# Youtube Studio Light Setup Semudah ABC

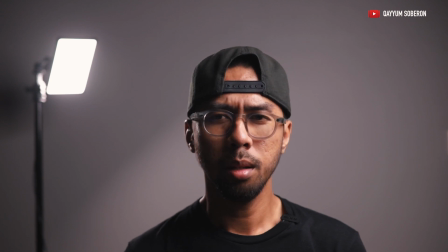797s
begini so bila aku matikan backlight tu dia akan ada shadow yang kuat
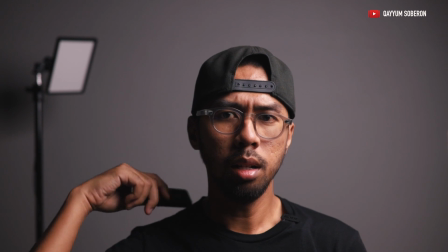802s
di bagian sisi dan juga hilang so kalau korang punya background
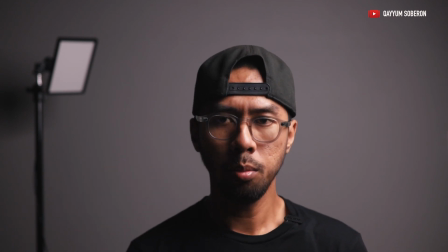806s
ni gelap kalau tak sampai light pinky light aku ke dinding ni mungkin aku akan blend dengan background tapi bila aku hidupkan backlight ni,
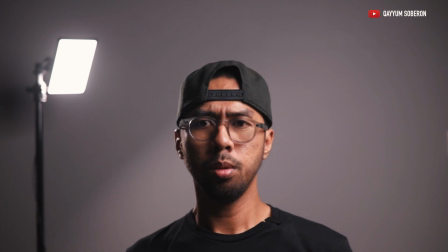815s
korang akan nampak efek di bagian sisi belakang ni so sebagai contoh, kalau korang suka tak nak terlalu shadow di bagian muka ni,
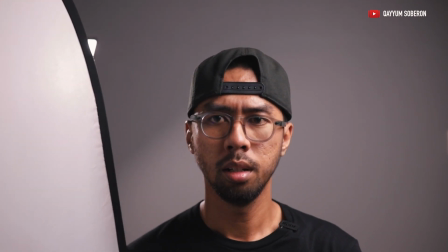823s
korang boleh letak feel light ataupun reflector seperti ini ataupun biarkan saja macam aku,
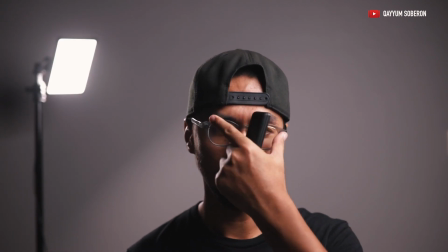831s
aku prefer untuk biarkan sebab aku suka efek seperti dramatik
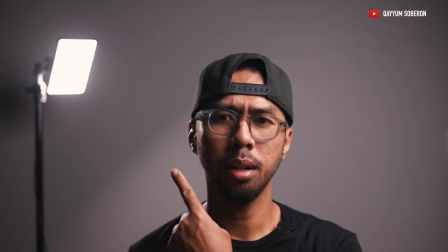837s
tapi backlight ni selalunya aku tak akan masukkan dalam frame aku
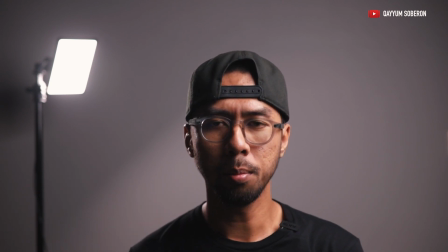841s
akan keluarkannya supaya tak mencacatkan belum habis lagi,
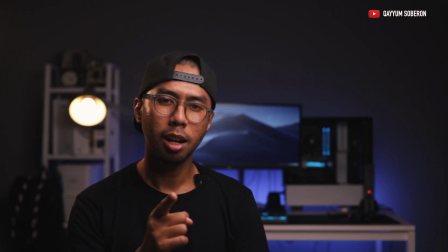846s
aku nak kongsikan satu lagi rencah, iaitu practical light bahasa mudah dia satu cahaya yang visible daripada framing
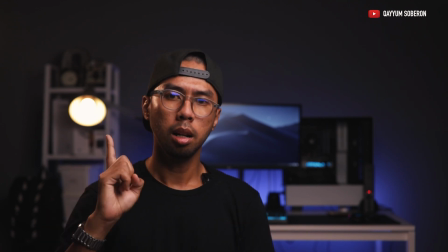857s
sebagai contoh kat sini korang boleh nampak lampu meja IKEA ni yang berada kat bahu
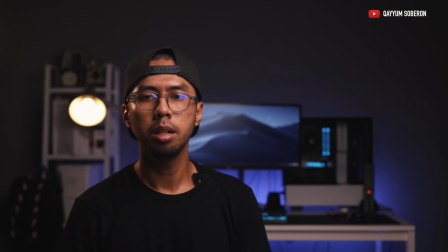862s
aku ni yang menyala nampak daripada framing ni konon-konon dia dia
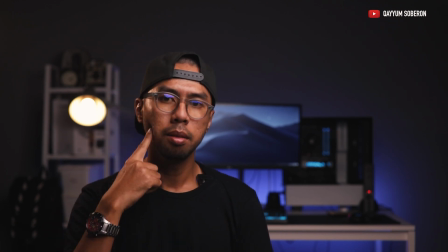867s
akan menghasilkan efek feel daripada bahagian ni,
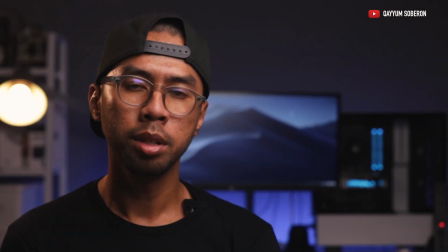872s
ni nampak ni tengkuk ni belakang ni, so konon-kononnya adalah untuk memanipulasi mata kau sebenarnya,
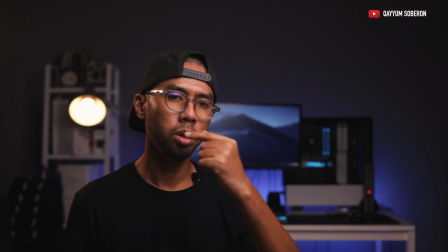878s
dia untuk kalau dalam film tu contohnya dia ada lampu konon-konon lampu tu lah yang menyulur bagian side tu tapi
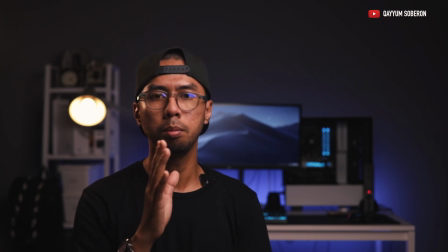885s
sebenarnya kalau nak harapkan lampu tu dia tak akan dapat untuk memberi cahaya macam tu tapi dibantu oleh
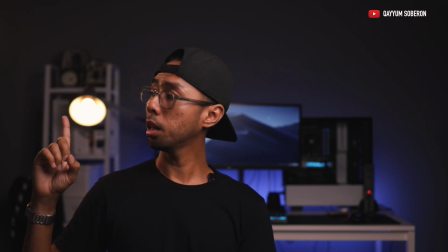892s
contohnya kat sini backlight aku ni function dia adalah untuk mimik cahaya ni ke bahu aku ataupun bagian sisi bahu aku.
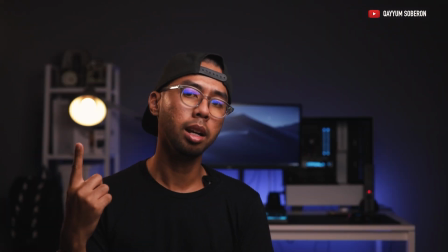902s
Konon-konon ni semua efek daripada lampu ni eh padahal dia adalah daripada key ke light
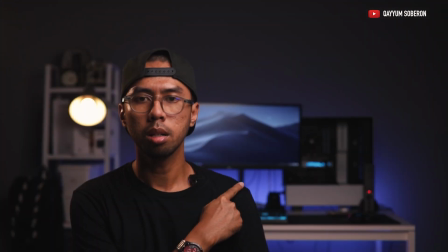906s
background ni warna biru ni mungkin juga dia practical light ataupun boleh
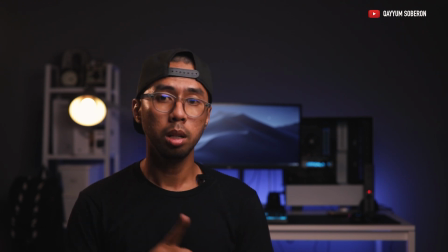912s
kita panggil juga sebagai background light so ni back light yang atas ni ni background
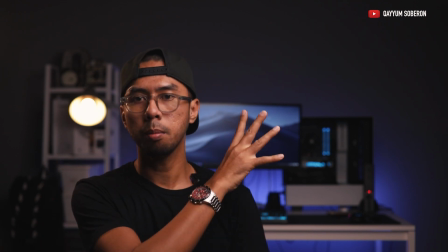917s
light untuk menampilkan karakter bagian background sebab aku suka background light ataupun
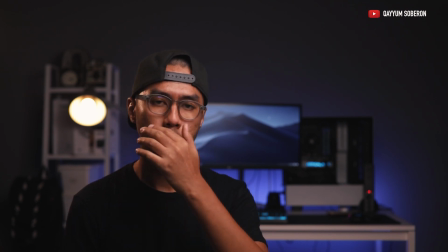922s
practical light macam ni sebab dia memberikan mood ataupun karakter tambahan kepada background aku
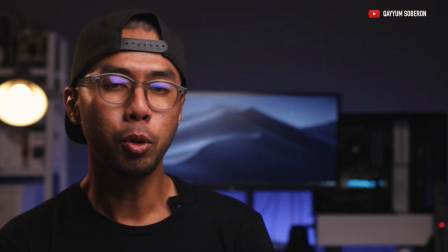927s
so tak adalah flat sangat so dia ada mood sikit tu yang aku nak cakap tadi lighting ni
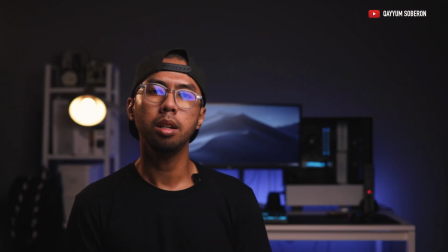933s
membantu untuk korang menyampaikan mood kepada viewer korang so hopefully apa yang aku Cuba buat Sampailah pada korang Sebelum aku terlupa Di bagian background ni Aku menggunakan LED E-Lite LED strip Di lampu
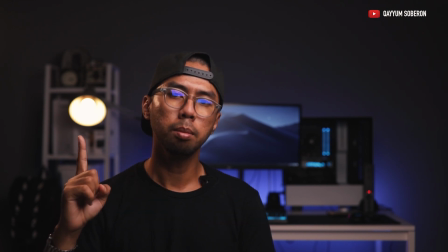949s
Ikea ni Aku gunakan Mi Smart bulb Dua-dua ni Korang boleh control Menggunakan
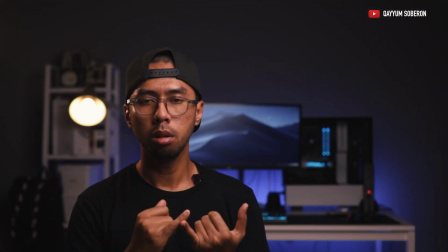954s
Telephone Ataupun smartphone Menggunakan Google Ataupun Siri So korang boleh Automize Mudah Tanpa korang Perlu bergerak Hey Siri Let's sleep
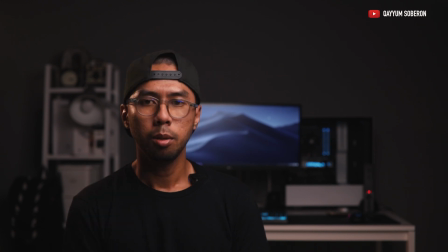966s
So korang nampak kat sini Lampu ni gelap Dan aku bagi arahan. Hey Siri, let's roll
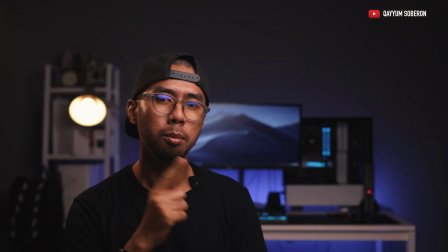975s
ok, see? dua-dua lampu ni korang boleh control menggunakan smartphone. Aku dah shoot video untuk e-light LED strip dengan Mi Smartbub ni kalau aku dah post video, korang boleh tengok dekat cat atas ni ataupun description kat bawah ni aku akan senaraikan semua di description so korang boleh tengok model dan brand yang aku gunakan dan juga harga. Dengan YouTube channel ni, harap aku dapat kongsikan apa yang aku dan apa pengetahuan yang ada aku tahu sebanyak sedikit so hopefully memberi inspirasi untuk korang hasilkan video-video yang menarik apa cadangan, teguran pertanyaan korang boleh komen di bawah jangan lupa untuk like, share, subscribe dan tekan bell button supaya korang takkan update dengan post terbaru daripada aku dengan ucapan terima kasih aku akhir video ni. Sampai jumpa lagi Assalamualaikum
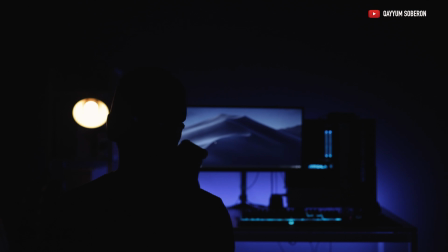1028s
Hey Siri, let's sleep!